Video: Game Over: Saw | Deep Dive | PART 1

As a writer, Leigh's films are usually based in some way around illness, death, and mortality.
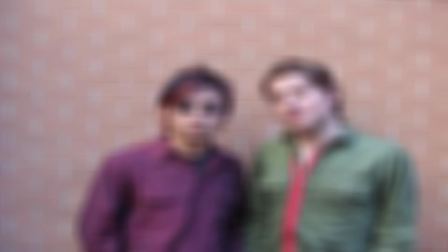21:13 This fascination and want to explore this comes from an experience he had at a young age.
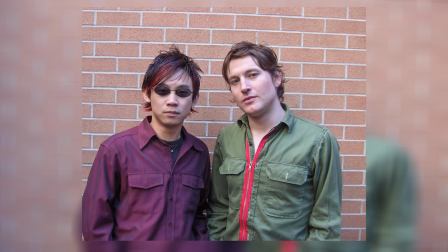21:18 In his early to mid-20s, Leigh had a health scare. He began displaying physical symptoms, headaches and heart palpitations. He said that at that age he was too young to understand psychological problems and became convinced that he was dying. After seeking medical help, he discovered that he was suffering with anxiety, and while he made changes in his life to ease this,
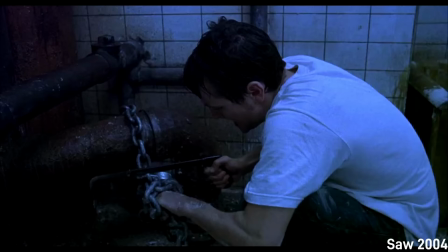21:39 this experience influenced his writing Saw and creating the character of Jigsaw.
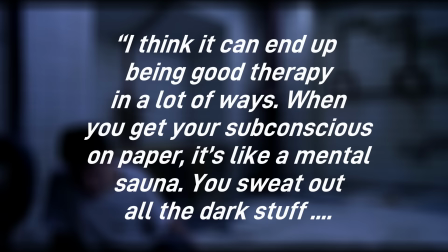21:44 Leigh said in an interview, quote, I think it can end up being good therapy in a lot of ways.
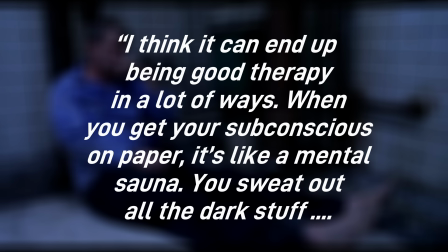21:50 When you get your subconscious on paper, it's like a mental sauna.
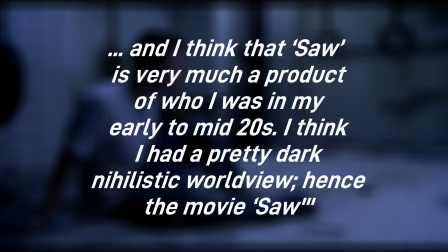21:54 You sweat out all the dark stuff, and I think that Saw is very much a product of who I was in my early to mid-20s.
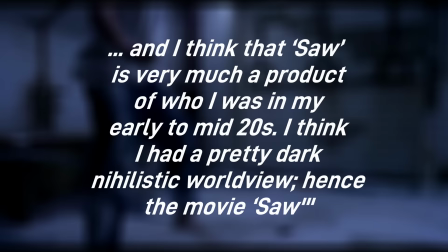22:01 I think I had a pretty dark, nihilistic worldview, hence the movie Saw. End quote. You and me both. Leigh and James have said that Saw does perhaps have a very cynical look at life, the pointlessness of it. A lot of the story is about when you don't see what is around you, what you've got, you lose track of it.
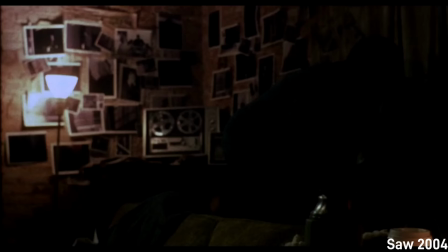22:20 They give Detective Tapp as an example. He struggles through life only focusing on the character of Lawrence, and where does it ultimately lead him?
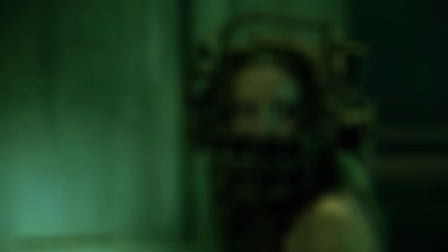22:30 Down in the dirty sewers, dead. The original Saw introduces us to some of the main and most interesting characters of the franchise. Our main protagonists, Dr. Lawrence Gordon and Adam Stanheit, Amanda Young, and our antagonist, Jigsaw. Lawrence Gordon is a very flawed character. He's overly confident at work, cheating on his wife, and, you know, pretty arrogant. Dr. Gordon has a level of arrogance to him because his life has been so perfect and so easy that he's sort of, his head has grown a little. But in the original Saw, our trap victims are more complex than other trap victims.
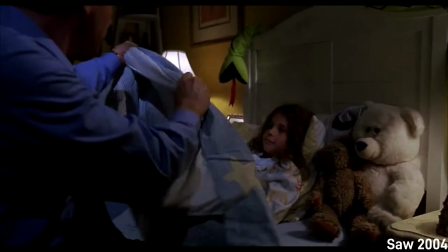23:17 Like I said, Lawrence is flawed, but he's not a completely bad guy.
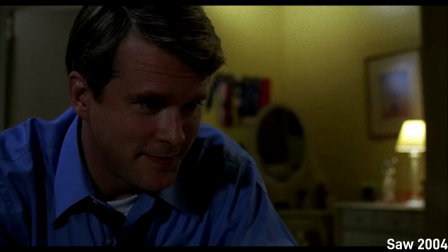23:22 His love for his daughter and his patience and care with Adam in the beginning show us a nicer, kinder side to him. And it is his love for his daughter that allows us, as an audience,
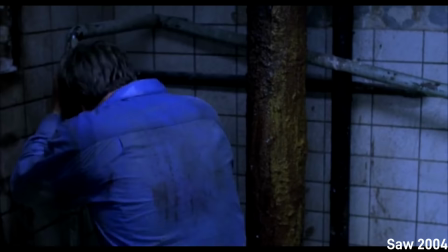23:33 to believe it when Lawrence loses his mind by the end of the film. If he was just a nasty piece of work,
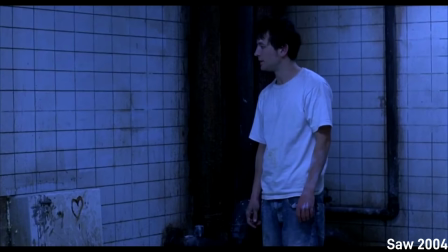23:38 him sawing off his foot to save his family wouldn't work. Like Lawrence, Adam is also a flawed character.
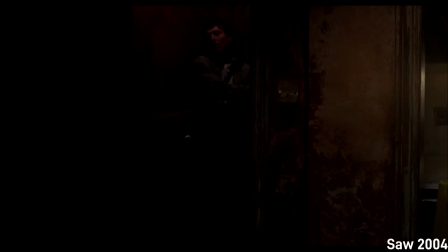23:45 He's not a bad guy who, in my opinion, deserves to end up in one of Jigsaw's traps.
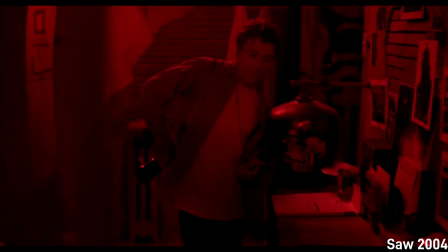23:49 Sure, he's a bit of a waster, making a less than moral living, but the main problem with Adam and what lands him in this trap is his attitude on the world.
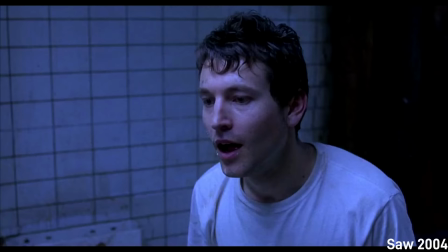24:00 He is a very angry young man. Leigh explains that the line from Adam, give me that sweet, sweet cancer, I honestly don't care, is not to show Adam as a bad guy, but to show how very little Adam values his life.
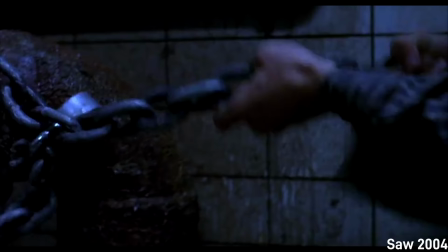24:14 James and Leigh describe Adam in the beginning as reckless, angry, a loose cannon, and like an animal pulling on his chains. They make the point that he starts out by metaphorically and literally drowning in his panic when he's in the bathtub.
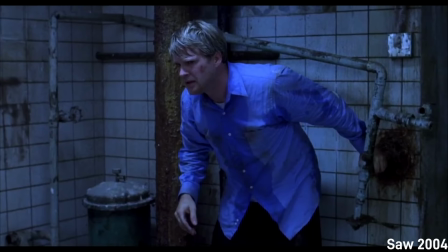24:28 While Lawrence, his doctor skills coming through, is calm and collected and controlled.
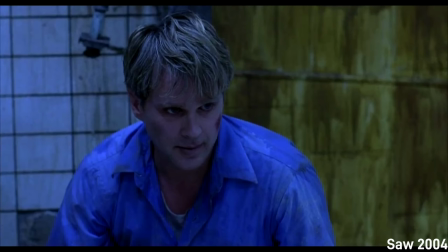24:34 He tries to soothe Adam and think logically. But they wanted these characters to switch personas by the end of the film.
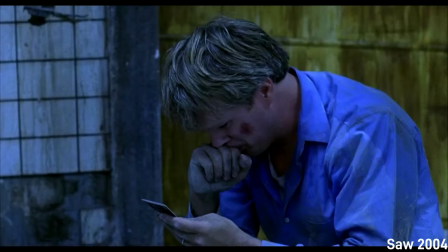24:42 We see this switch really start to take place around the 57-minute mark, after Lawrence remembers how he ended up in the bathroom. And by the end of the film, Adam ends up being the one trying to calm Lawrence down,
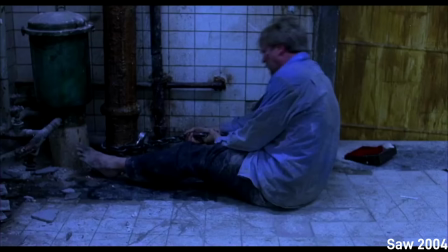24:55 saying we can find a way out, while Lawrence is the one losing control and almost foaming at the mouth. According to James, in the initial scenes, he chose to make the camera reflect the character and almost become part of them.
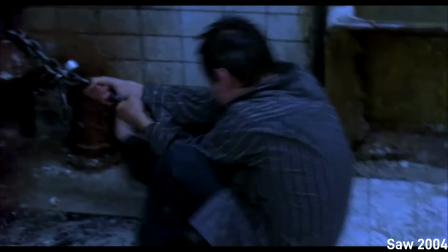25:09 So for example, When the camera is looking at Adam, it's handheld and moves quickly and erratically.